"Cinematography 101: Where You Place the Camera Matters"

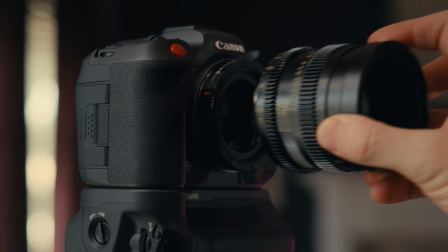[4:08]
So the entire set fits in a backpack, and you can throw these on a gimbal without getting it too front heavy.
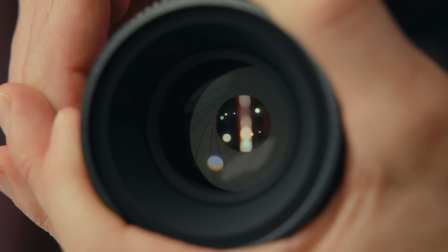[4:15]
You have well-controlled focus breathing and minimal distortion, but that doesn't mean I'm getting an ugly, overly clean image.
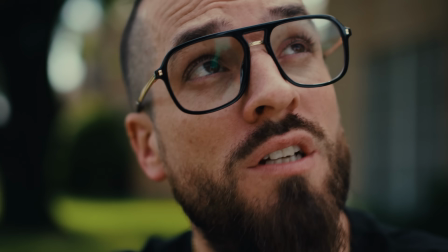[4:21]
It's sharp in the middle with some fall off at the edges, which I love, and a little swirl to the bokeh, so you're getting a really nice cinematic image with a good amount of character,
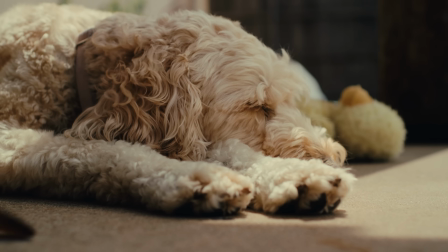[4:30]
which for me is top of my list. I'm surprised by the cost too, given the quality.
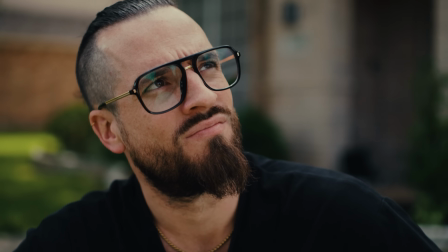[4:34]
This might be the best budget cinema lens out there. I feel like they are punching way above love their weight class.
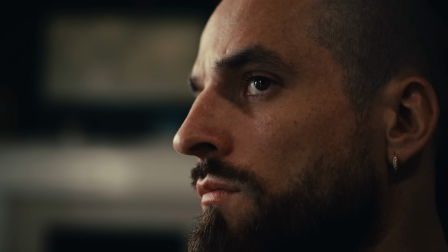[4:41]
And I love what I'm getting across the focal lengths.
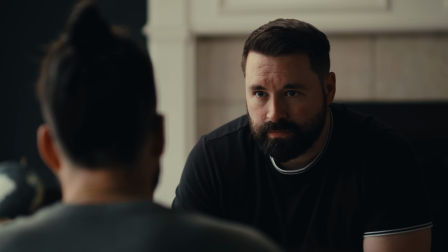[4:43]
The wide is tasty, the 75, which is a focal length that I love but don't get to use much, and I love what it's doing to the background.
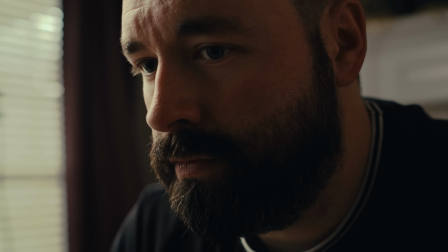[4:51]
And it looks really great on faces. So if you're an indie filmmaker who wants cinema glass without spending cinema money, check the link in the description.
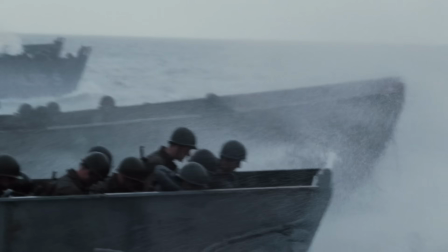[4:59]
You'll get 5% off through that link as well. Another loud example, though more naturalistic, is the D-Day sequence from Saving Private Ryan.
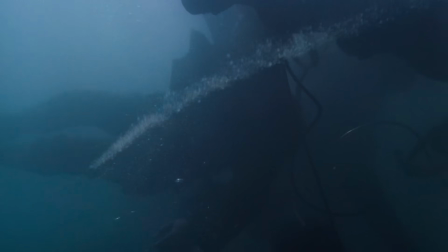[5:06]
We're thrown in the water, bullets whizzing by, the camera is chaotic,
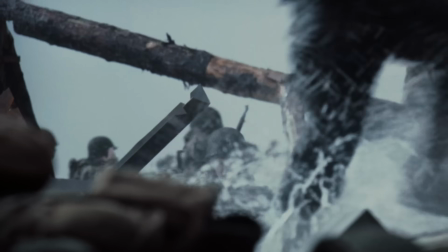[5:10]
every frame is telling you exactly how to feel and trying to put you in the character's shoes, which it does exceedingly well. We can contrast that, like we did before, with another known film, though again, it's impossible to be fully objective,
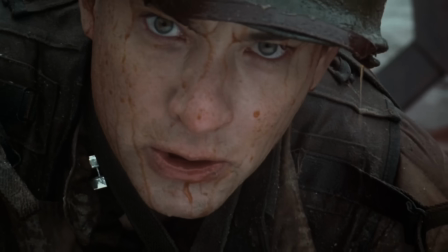[5:21]
but we can compare a highly subjective moment like this one to a more pulled back objective construction like this moment from Manchester by the Sea.
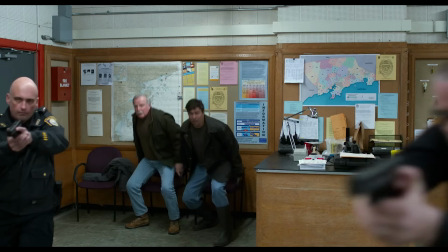[5:29]
We're an observer here, outside of his actions, and it's incredibly impactful. So neither is better than the other. It's about knowing when to use the right tool for the job. Another massively important factor is to know whose subjective perspective we're in.
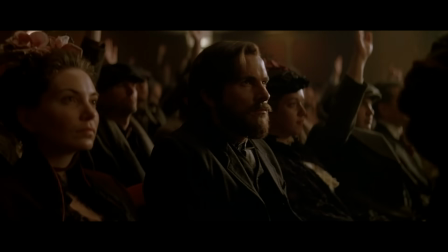[5:43]
And this is true of your entire story.
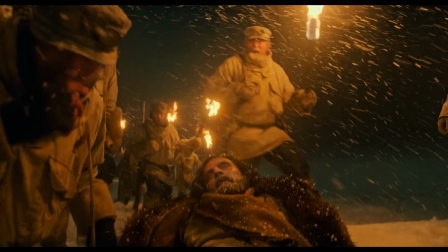[5:45]
One of the most important factors of any scene, writing and directing and editing, is knowing whose point of view we're telling it from.
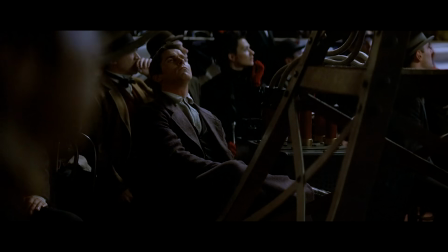[5:52]
This could be an untethered observer, it could be one of the characters, it could jump throughout the scene, but you have to know.
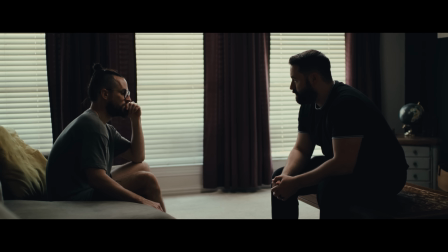[5:59]
Another simple example could be two characters talking again, but one is struggling to hold back violence.
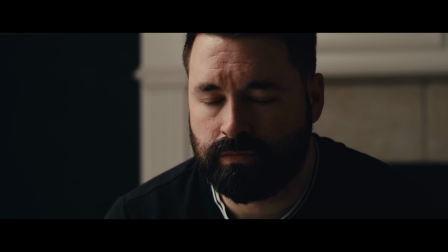[6:05]
If I were to shoot this from Josh's perspective, I'd give him a close-up in this scene and not Justin.
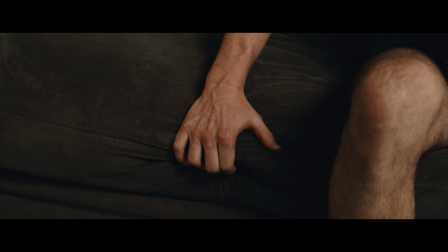[6:10]
In that close, we see Josh's eyes shift, and then we cut to his POV as Justin grips the couch trying to hold back his anger.
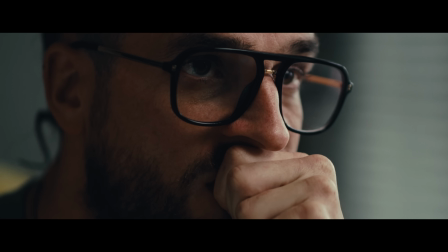[6:16]
If we shift our perspective to Justin, I'll give him the close-up this time,
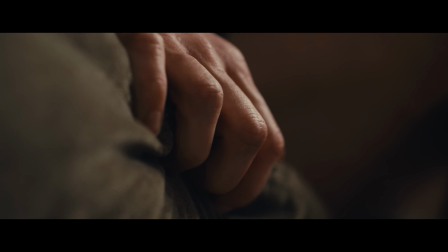[6:20]
and when I shoot him gripping the arm of the couch, I'll shift my angle to the side, make it tighter and more shallow,
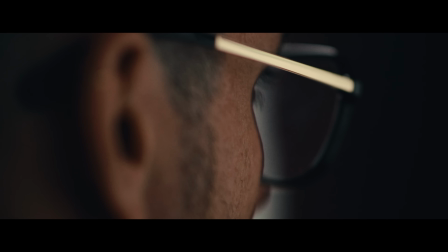[6:25]
like Justin is feeling it, not seeing it. Then one more shot here, we have sweat rolling down his face, and again, he's feeling that, not seeing it.
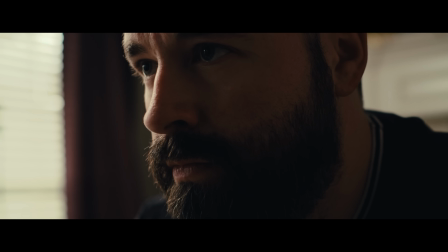[6:34]
So the way that I'm approaching this, at least in my mind, when it's on Josh's perspective, I'm showing what he's seeing.
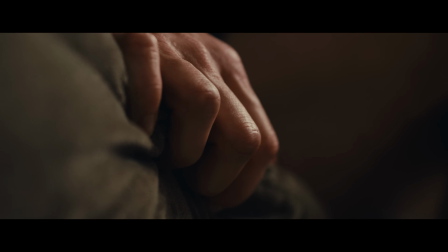[6:40]
With Justin, I'm showing what he's feeling. And those are two very different scenes.
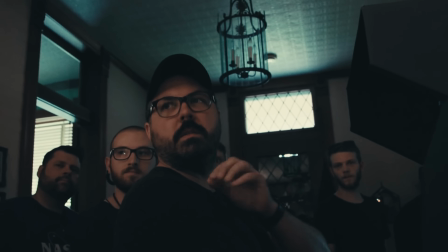[6:44]
Shifting a little bit here, but still entirely related, often when you're on set, the shot list has to be rethought, especially when you are low budget and running gun.
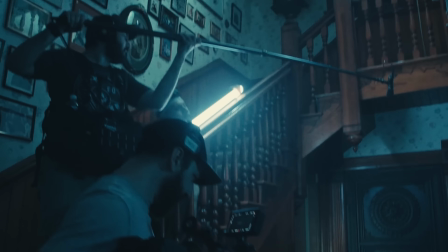[6:51]
So a little coverage recipe that I stick to in those moments to make sure that I have what I need is triangle coverage plus specials. Triangle coverage is exactly what it sounds like. To keep it simple, for a conversation scene between two people, it would be a shot of each and a master.
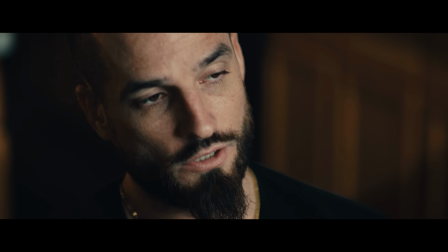[7:07]
And the specials would be these extra shots like we've been showing throughout the episode. It's that extra seasoning that you don't necessarily need to finish an edit, like the close on the hand or the sweat,
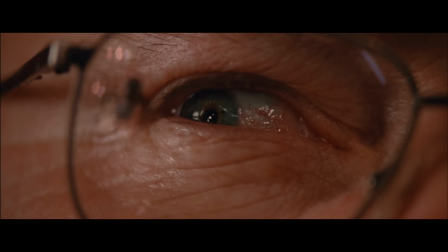[7:16]
but they are going to elevate it and carry the intention that helps you tell the story the way that you want. So on set, when time is running out and I have to toss the plan and move fast, this frame of thinking has always gotten me to an end result that I was happy with.
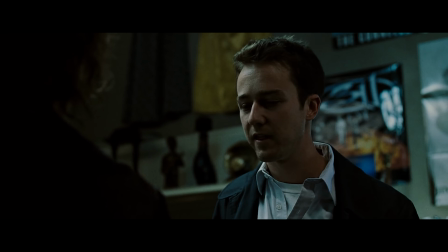[7:29]
Whether that's action or dialogue, I know if I have it from those 3 points, I have it.
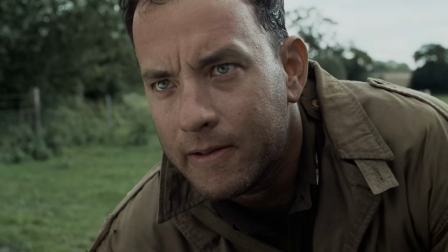[7:33]
Which those points are setups, which means I could get a wide, medium, close from each point, or two people are sitting next to each other and then I could get singles on each of them, and it's still from that point. Now, this isn't a best case scenario situation. This is not how I shot list. When I have my way, it's very specific coverage just to that scene. But when time is not on my side, this is a great safety net to have in my back pocket, and is one that has saved me many times, more than once.
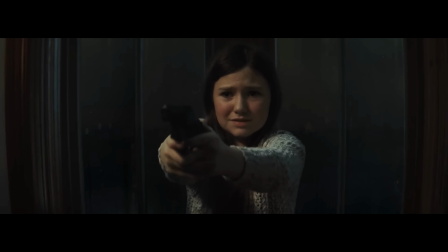[7:59]
You can see it in my short films Proximity, UFO Yeah, Ballistic, and a bunch of others, probably every one of them if I'm being honest.
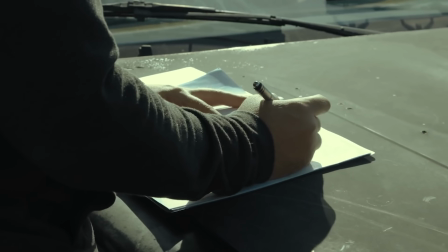[8:06]
In each instance, we were running out of time, so I threw out the shot list and shifted to my triangle coverage, and we made our day.
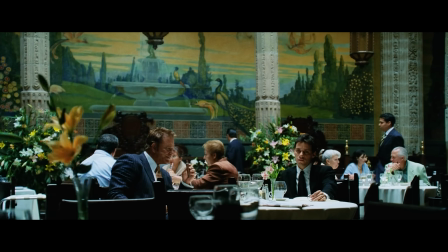[8:12]
But again, with that triangle coverage,
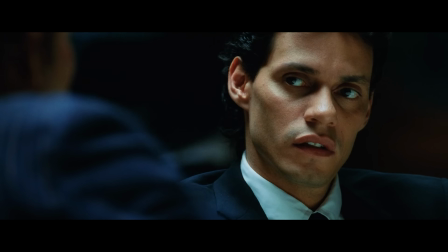[8:14]
those specials that give subjectivity to the scene are the thing that really make it come alive for me and become the connective tissue to the audience.
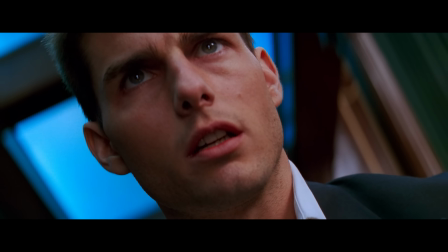[8:21]
Whether that's as obvious as Oppenheimer or the Dutch angle in Mission Impossible telling us things are wrong, or as subtle as crushing your depth of field.
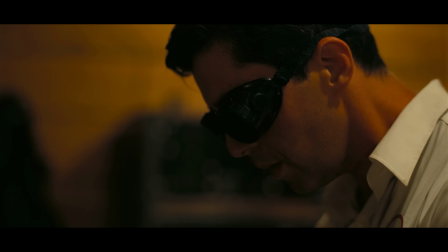[8:29]
And of course, sound is a massive factor here.
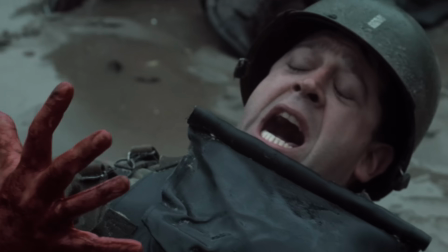[8:32]
Oppenheimer and Saving Private Ryan both use sound in incredibly subjective and immersive ways that take the moment the rest of the way there.
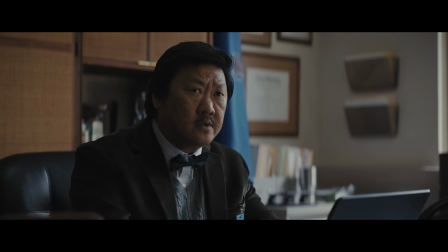[8:40]
So it isn't just the shot, it's everything coming together to serve that one vision, which is why I want to tell you about Saramonic. That's a segue. You see that? No, that was a transitional thought. A segue is something you stand on, and it has wheels. Oh my God. And you go pretty fast. There's a lot of lavs out there, but Saramonic K9 is really killer.
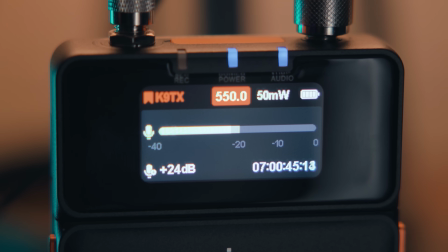[9:02]
It's a digital UHF wireless system that gives you a massive amount of clean dynamic range, less aggressive gating, and a clean signal without RF spray.
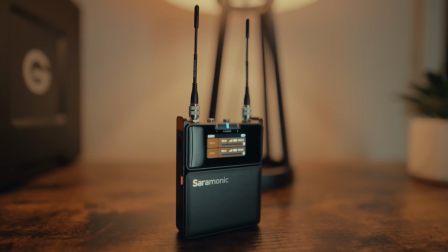[9:10]
And because it's UHF, you get reliable signal in places where 2.4 gigahertz systems start crying like crowded events or busy city streets.
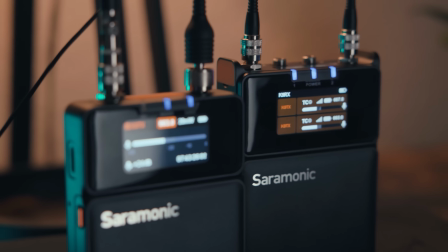[9:17]
And it's one of the only digital UHF systems that can do 32-bit float internal recording and 32-bit float transmission. So even if your talent goes from whispering to full scream, you aren't distorting.
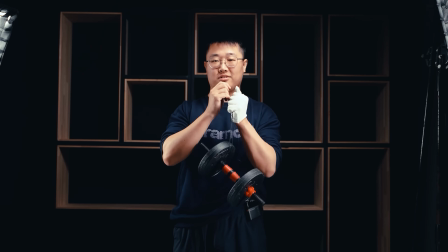[9:28]
And you have two super tiny 3mm lavs. They're Kevlar reinforced, waterproof, dustproof, and virtually no cable noise. And most importantly, they're so small that they are very easy to hide.
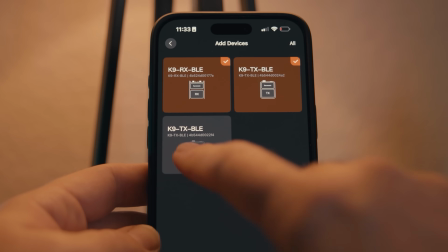[9:40]
Then you have the Saramonic system app. You can scan for clean frequencies and push settings to multiple units and manage all from your phone.
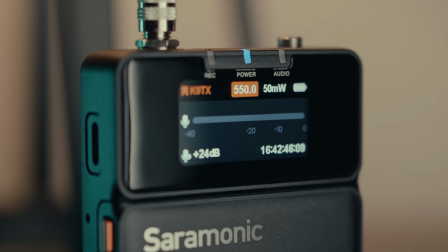[9:47]
And the K9 can sync to external timecode as a slave, which we can use the Saramonic TC Neo for that.
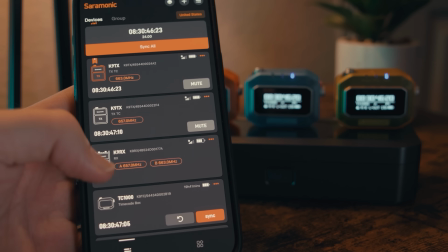[9:53]
A tiny wireless timecode generator, the TC Neo lets you jam sync all your devices, so A-cam, B-cam, your audio, recorder, and so on.
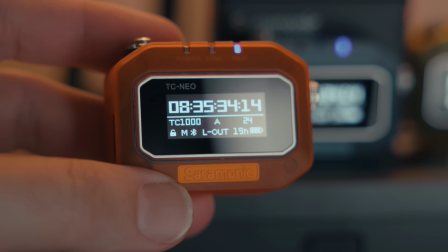[10:02]
You can also quickly jam multiple units and then sync everything very quickly in post.
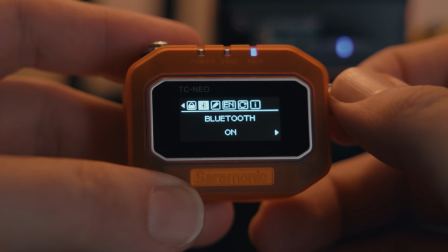[10:06]
This has a ton of applications for to system, to multicam, to the effects work.
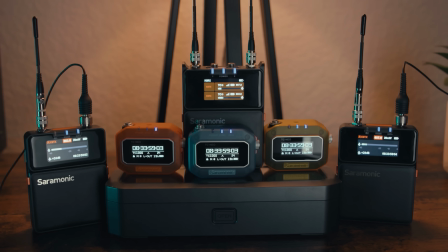[10:11]
So if you're needing wireless audio and timecode, hit the link in the description for 10% off Saramonic, K9, and TC Neo. But that's it for today, and I would love to hear what you think below about everything that we've talked about. And definitely check out those Thighpock lenses if you're looking for some new cinema glass.
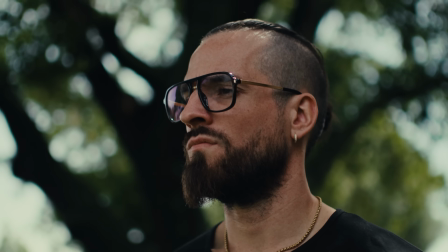[10:26]
I've had them for a couple of months now, and they're genuinely some of the best budget cinema lenses I've ever used. So check that link in the notes below. And as always, don't forget to write, shoot, edit, repeat.